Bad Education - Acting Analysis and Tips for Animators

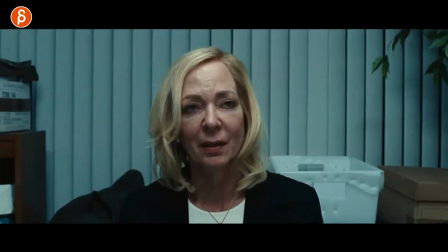she realizes oh oh okay yes this is wrong with me this is wrong with me and then he has this reaction okay good
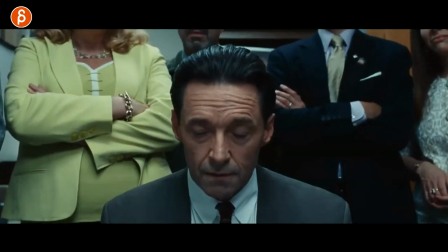she gets it she gets it yes like he almost gives her the permission or the nod or he just reconfirms okay this is good this is good do it continue with this charade and no one can see me because they're all behind me switching to this which is totally different she is about
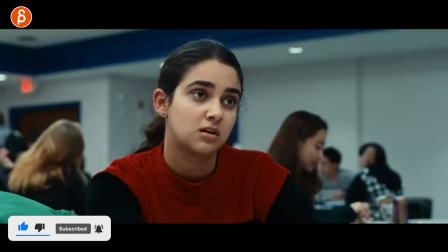to let me go back here where is she where she she is about to expose this whole situation she's a journalist for a school but what i'm keeping here is
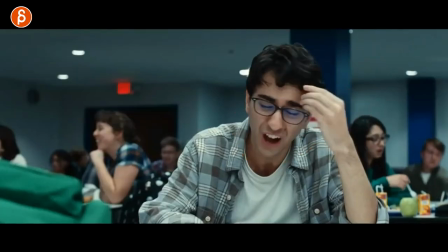that he realizes what she's about to do she you know is not really happy and i like this i like that moment of anger into that
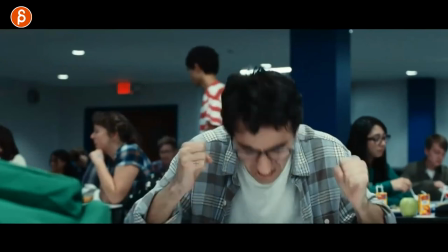why do i like this because you can use this where imagine i mean he doesn't want to make a scene but imagine this is a an environment
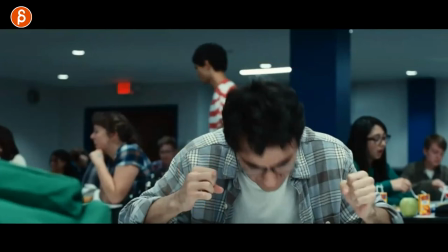where you have to be really really quiet and you can't really slam down your fists but your character is still really mad so it's this moment of
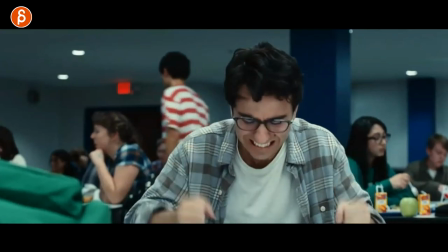i want to do this but i can't because i know where i am so i have to contain my rage or whatever reaction there is then
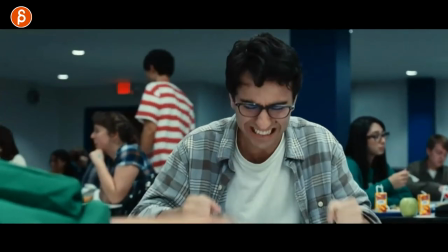you continue on with the scene i just like this idea of the environment is going to force the character into a specific reaction because they are
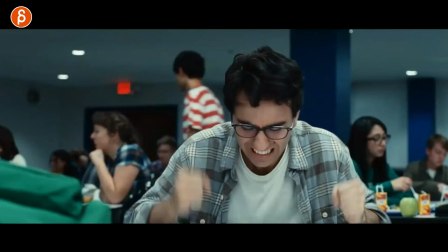aware of the environment and they don't want to disrupt the environment whatever you know whatever's going on there then actually continuing with her he starts to figure
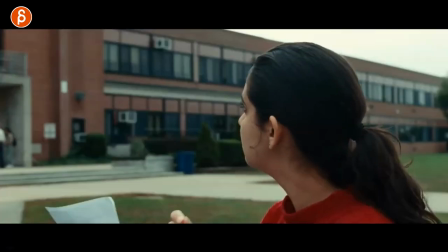out what is what she's about to do so she's out there alone on the bench and this is more about kind of status and kind of a
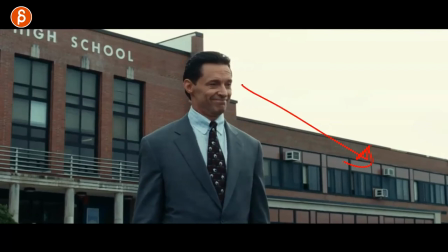relationship and threat where right now he's taller than her but he wants to be on the same level you can see that she's going to hide
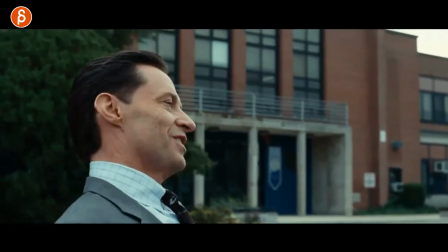the potential criminating elements and now he sits down and you can see this as they go back and forth let me just go and frame
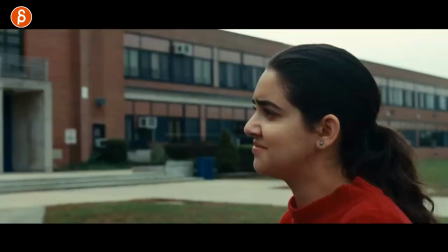back they are on the same level so he sits down so they are on the same level right status wise it's the same they're looking at each other
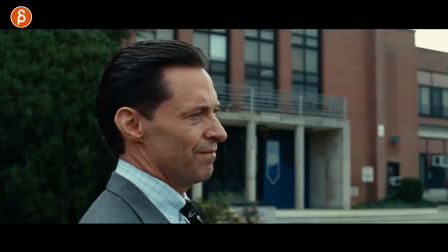it's great framing and as this continues he realizes that she is probably not going to back down she's going to make or
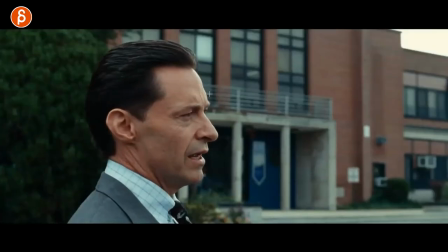do something that's going to get him into trouble so he stays in this position and as he
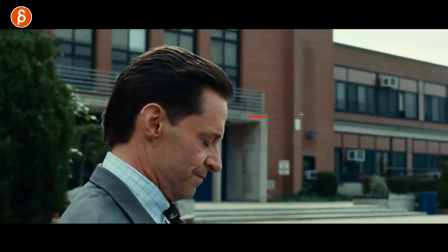realizes okay this this break from i'm looking at her and now it's going
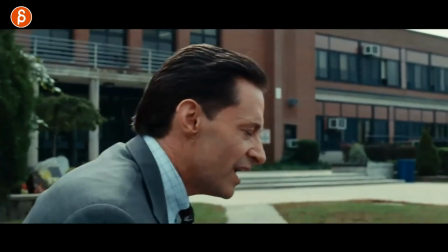okay i realize this is not going to be good what does he do he starts to lean forward and the camera reframes but again he's
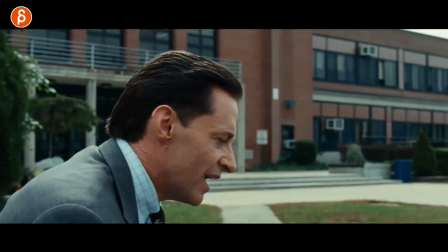starting to not invade a personal space because there's still enough room but still it's an inclination of all right hold on let me get closer to you and
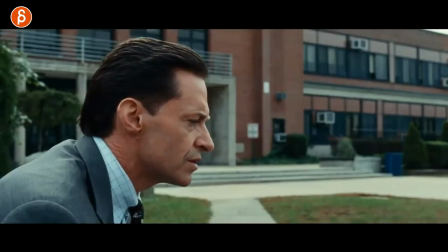explain this and you can see how slightly uncomfortable she is she's starting to switch around as this continues he starts to get up and
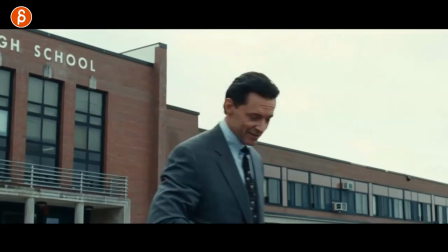you think okay well that's it he realizes yeah i can't do anything about this but no he starts to sit down and you can see her reaction and you're
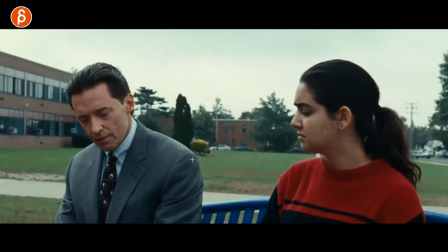like, okay, what are you doing here? And this is not a friendly chat.
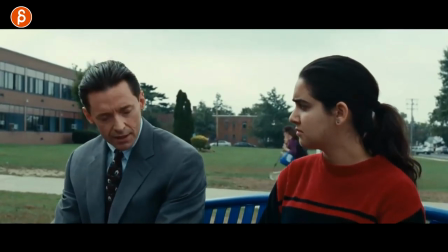This is now a threat. And you can see as he starts talking, he's kind of leaning more and more.
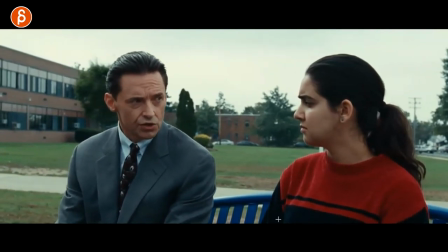And you can see if you scrub, it's a little bit of a camera move too. But as you do this, realize that's the lean and that's the lean away. So it's kind of, I'm closer to you. I'm still technically on the same level. And even with the expression, I'm starting to threaten you.
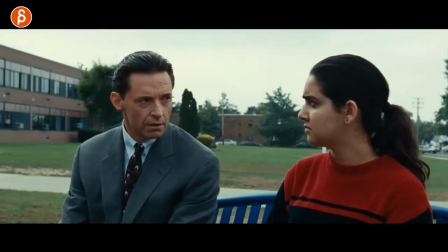And you gotta be careful about all of this.
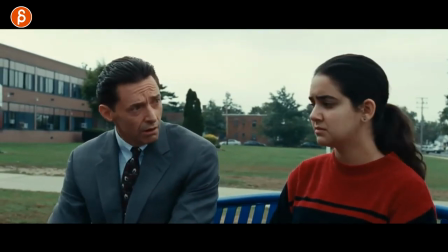And this continues on, continues on until he brings something up like here you know this is something that happened to you and it's something about her
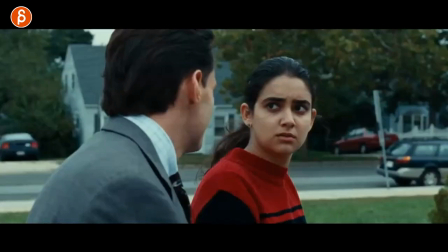parents again spoiler spoiler spoiler but once we get in that situation we cut to this because it's all about her reaction now we don't we don't care
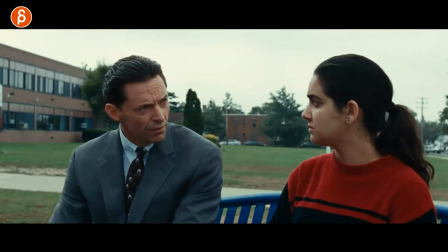about him anymore because he has really brought out the threat there cut to that it's just again it's a longer sequence i highly
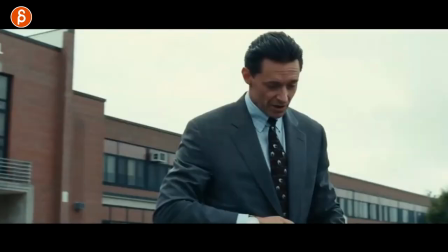recommend you watch it i mean not just that sequence but the whole movie because it's just full of stuff like that including the music which is awesome but anyway it's
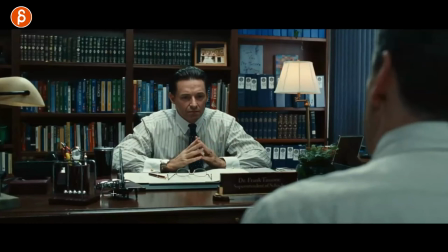not about music it's about reactions and just the acting and this goes back into props because I love it this at this point in the movie there's so much stuff going on it's just really frustrated and then this character comes with more news bad news actually so as he lays out listen I
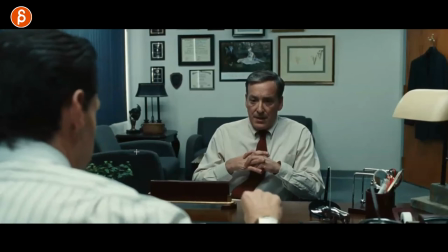found this this and this he tells him well I'm gonna take care of it and you take care of it it's gonna to be okay and you can see how he
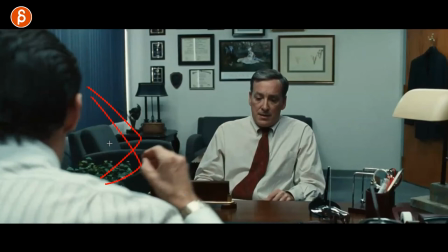grabs his glasses because it's almost like a sign of i'm done with you i'm grabbing his something you know it's almost like a shield i'm reading way too much of this but to me it's like i'm putting this on a i know i have to read this but it's almost like this
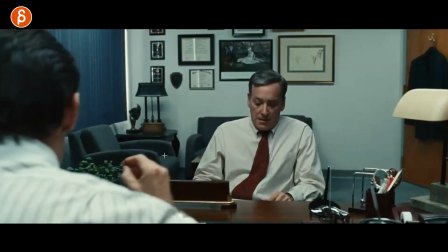is something in front of my face because i'm done with you i'm using this conversation's done and then he goes there's something else
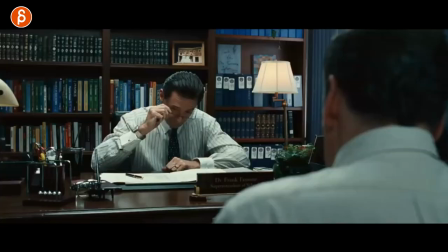and then look at how he handles the glasses i love that just that we know he's frustrated we can tell by his expression the tone in his voice and everything but this is the extra accent of okay it's the way he drops it really what else is there okay with the squint and
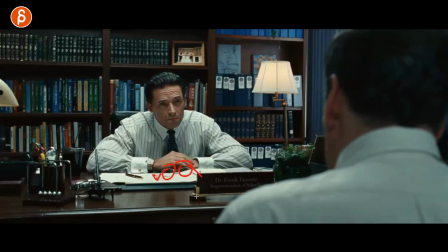then the scene continues so to me it's just why would you have props to me it's just something where you can accentuate emphasize just push a moment more this could be confusion could be anger frustration whatever it is but that's why i like using props and that's why i like talking about them
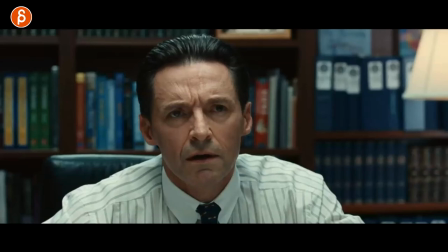and actually ending with this sequence is nothing to do with props This is more about a move before it actually happens. He's really mad. He told the other guy, blah, blah, blah. It's a lot of threatening back and forth, power play.
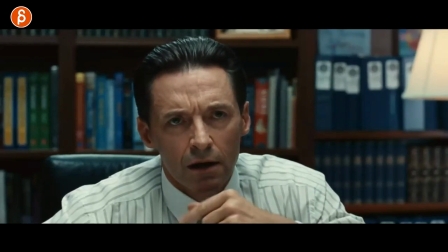And at the end, yeah, okay, now get out. And he says it only here. And this is the thing of I'm gesturing, then I say it. It's a simple thing. Also, I love this just as a setup. If this is your shot, you can still have this.
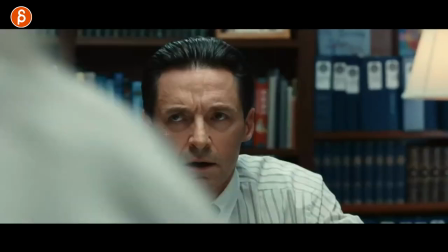You can still have foreground elements, which again could be a wipe to a reveal to a new expression. but you could have off you know
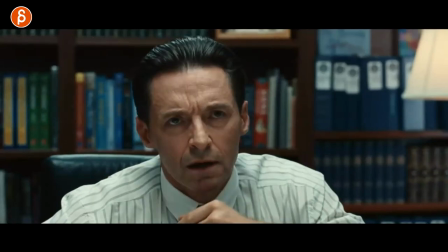off-screen dialogue where he just listens this could be a two-person dialogue scene but it's all about him just love this whole thing i mean i love him as an actor but this is great just because it leads into this thing of you don't always have to be in sync with the audio where you know some would say you do blah blah blah or like the classic thing of no or yes think about what you could do either gesturally or with the head or whatever that is It's an anticipation of the audio. Like the classic thing is where you would say, no. Or you go, yeah. Or you do something where it's, no. Where you start with something. Whatever you're saying, you're going to act that out earlier. It's like a long anticipation. It's like with lip sync. You don't have to go, what's that? It could be, what's that? Where you form that shape as a long anticipation. So it's not always so in sync. Because it sometimes ends up being a bit too pose to pose and on the nose. where you're really following the rhythm of the audio too much. And it doesn't feel as natural as it could be. And sometimes it's also fun to do something earlier and completely mislead the audience by going no, where you do one thing and you say something else. Anyway, I thought this whole movie is just absolutely fantastic. And I highly, highly recommend you watch it. Speaking of watching, this is already going into a huge amount of time, which my camera is actually going to stop recording. So that is that. Thank you for watching. You know my pitch though, right?